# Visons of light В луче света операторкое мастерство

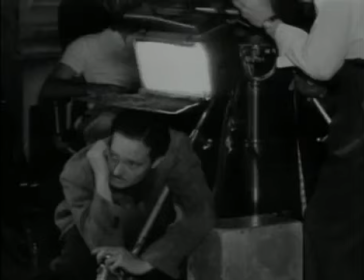[21:28]
Между ними, наверное, установилось очень сильное взаимное доверие, потому что режиссер должен поверить в своего оператора и дать ему свободу.
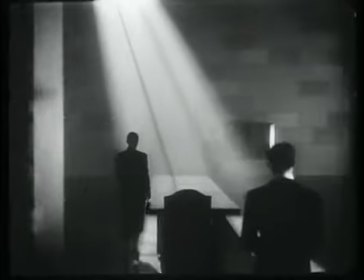[21:37]
То, что Толланд внес в этот фильм, просто удивительно. Глубокое пространство и движение камеры.
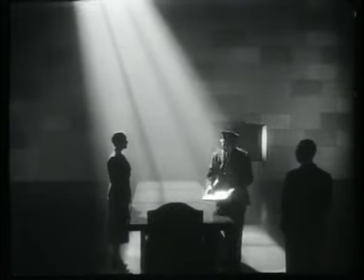[21:44]
Необходим особый режиссер, чтобы смириться с такой требовательностью кинооператора,
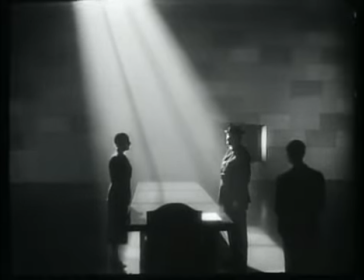[21:49]
чтобы рассчитать всю хореографию актеров специально для камеры. Снимая с глубоким фокусом, он смог дать Орсону большую свободу в передвижении актеров в каждой сцене.
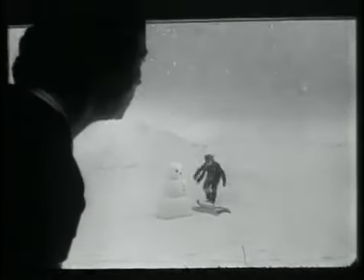[22:00]
И я думаю, что уже одно это было огромным вкладом в фильм.
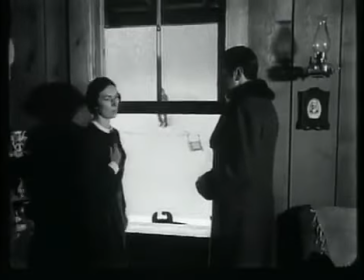[22:09]
В кинематографе всегда существовала эта проблема.
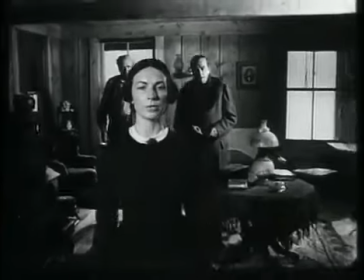[22:13]
Невозможность сфокусировать камеру одновременно на двух актерах, из которых один стоит на переднем плане, а другой в 6 метрах позади него.
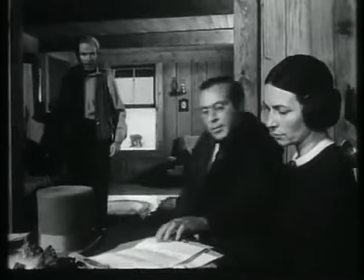[22:21]
Грег несколько лет работал над новым объективом, который позволил бы ему придать большую глубину сцене.
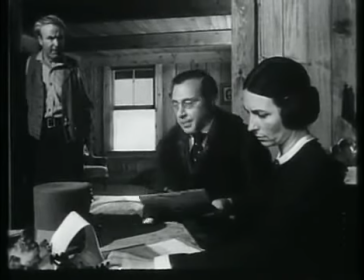[22:28]
И я думаю, это одна из тех вещей, которые придают «Гражданину Кейну» его невероятную динамику по сравнению с другими фильмами того времени. В 1948 году он шел в одном из самых популярных кинотеатров Будапешта ровно одну неделю,
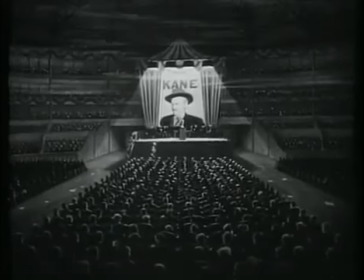[22:46]
а потом правительство изъяло фильм из проката.
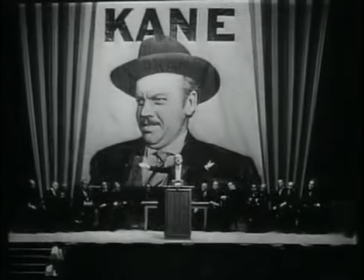[22:50]
На каждом сеансе был аншлаг, потому что все знали, что будут показывать «Гражданина Кейна».
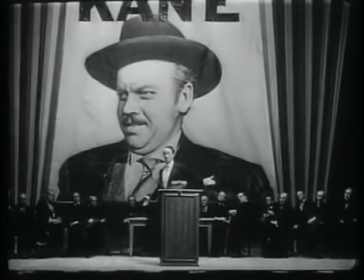[22:58]
Это было одно из главных культурных событий того времени.
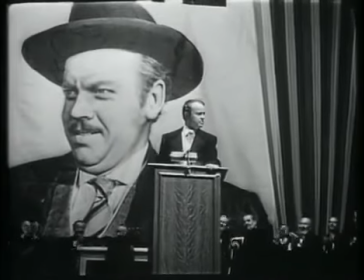[23:02]
Именно тогда я впервые увидел «Гражданина Кейна» и просто не мог поверить в величие и в магию кино. Через какое-то время «Гражданин Кейн» стал для нас учебником. Так жаль, что они никогда больше не работали вместе.
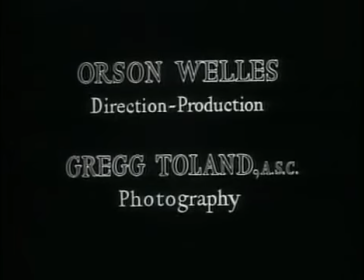[23:19]
А уважение Уэллса к нему вполне ясно выражено в титрах фильма, где Уэллс и Толланд делят один кадр.
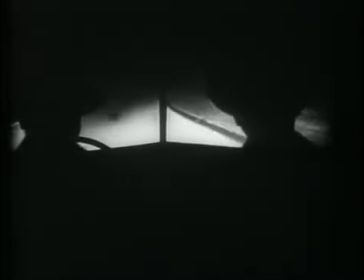Расцвет жанра черного кино пришелся на первые послевоенные годы.
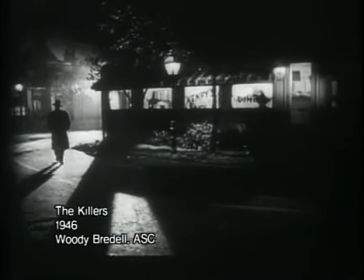[23:46]
А истоки его визуального стиля можно проследить еще к самому началу эпохи немецкого экспрессионизма.
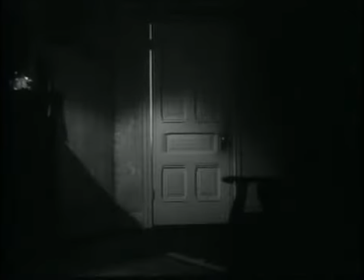[23:57]
В этих фильмах был какой-то лаконизм. Лаконизм визуальных и стилистических средств.
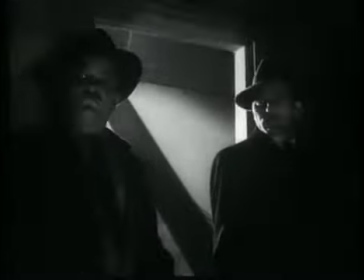[24:04]
Каковы основные факты в истории, каковы основные факты в жизни персонажей,
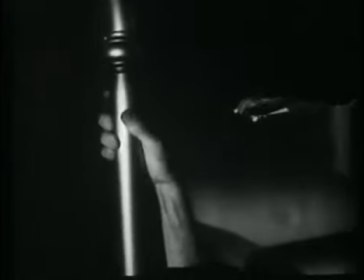[24:08]
и какова основная визуальная информация, которая нужна нам, чтобы рассказать эту историю.
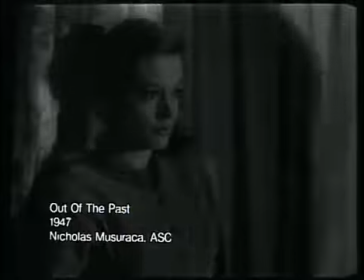[24:14]
И таким образом в черном кино разрабатывался все более строгий лексикон визуальных средств.
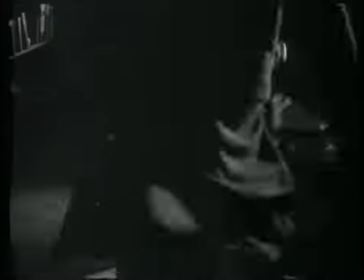[24:22]
Один очень сильный источник света, светлые полосы, густые тени, низкий угол камеры,
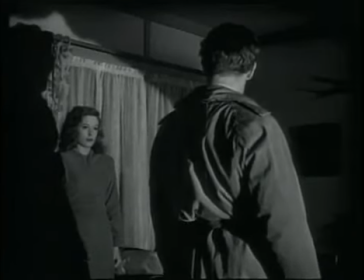[24:29]
крайне жесткие графические элементы, в которых была какая-то первозданная простота.
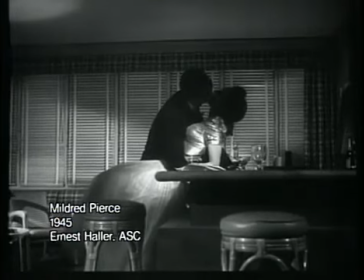[24:36]
Фильм «Милдред Пирс», главный оператор Эрнест Хейлер.
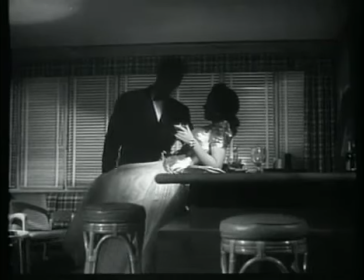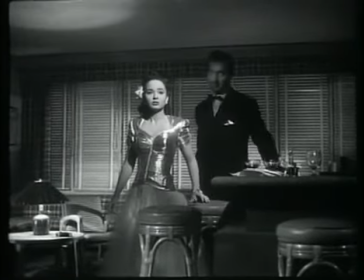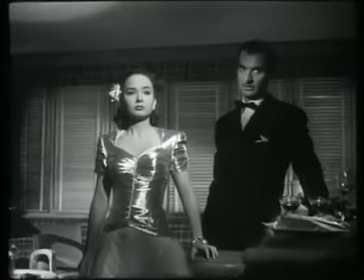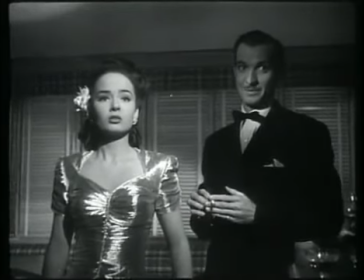[24:57] Мы тебя не ждали, Милдред, как
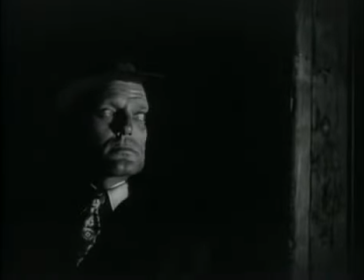[25:03] видишь.
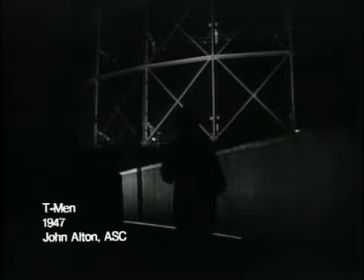Джон Олтон был одним из ведущих операторов черного кино.
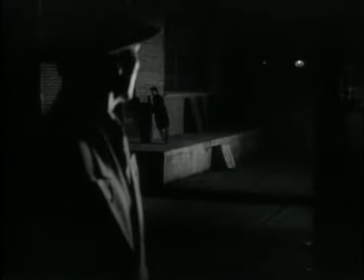[25:15]
Олтон и другие операторы в этом жанре не боялись темноты. Они готовы были дать самый общий набросок кадра.
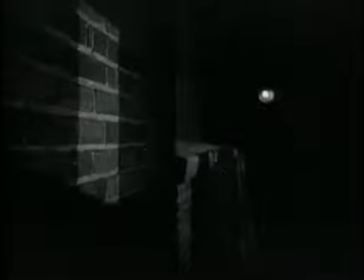[25:24]
Легкий набросок, чтобы проверить, как можно использовать темноту в качестве негативного пространства.
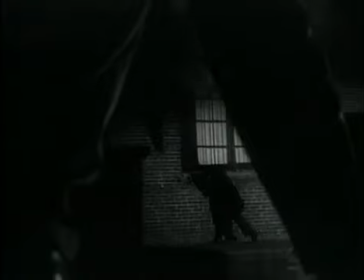[25:31]
Темнота была у них самым важным элементом сцены.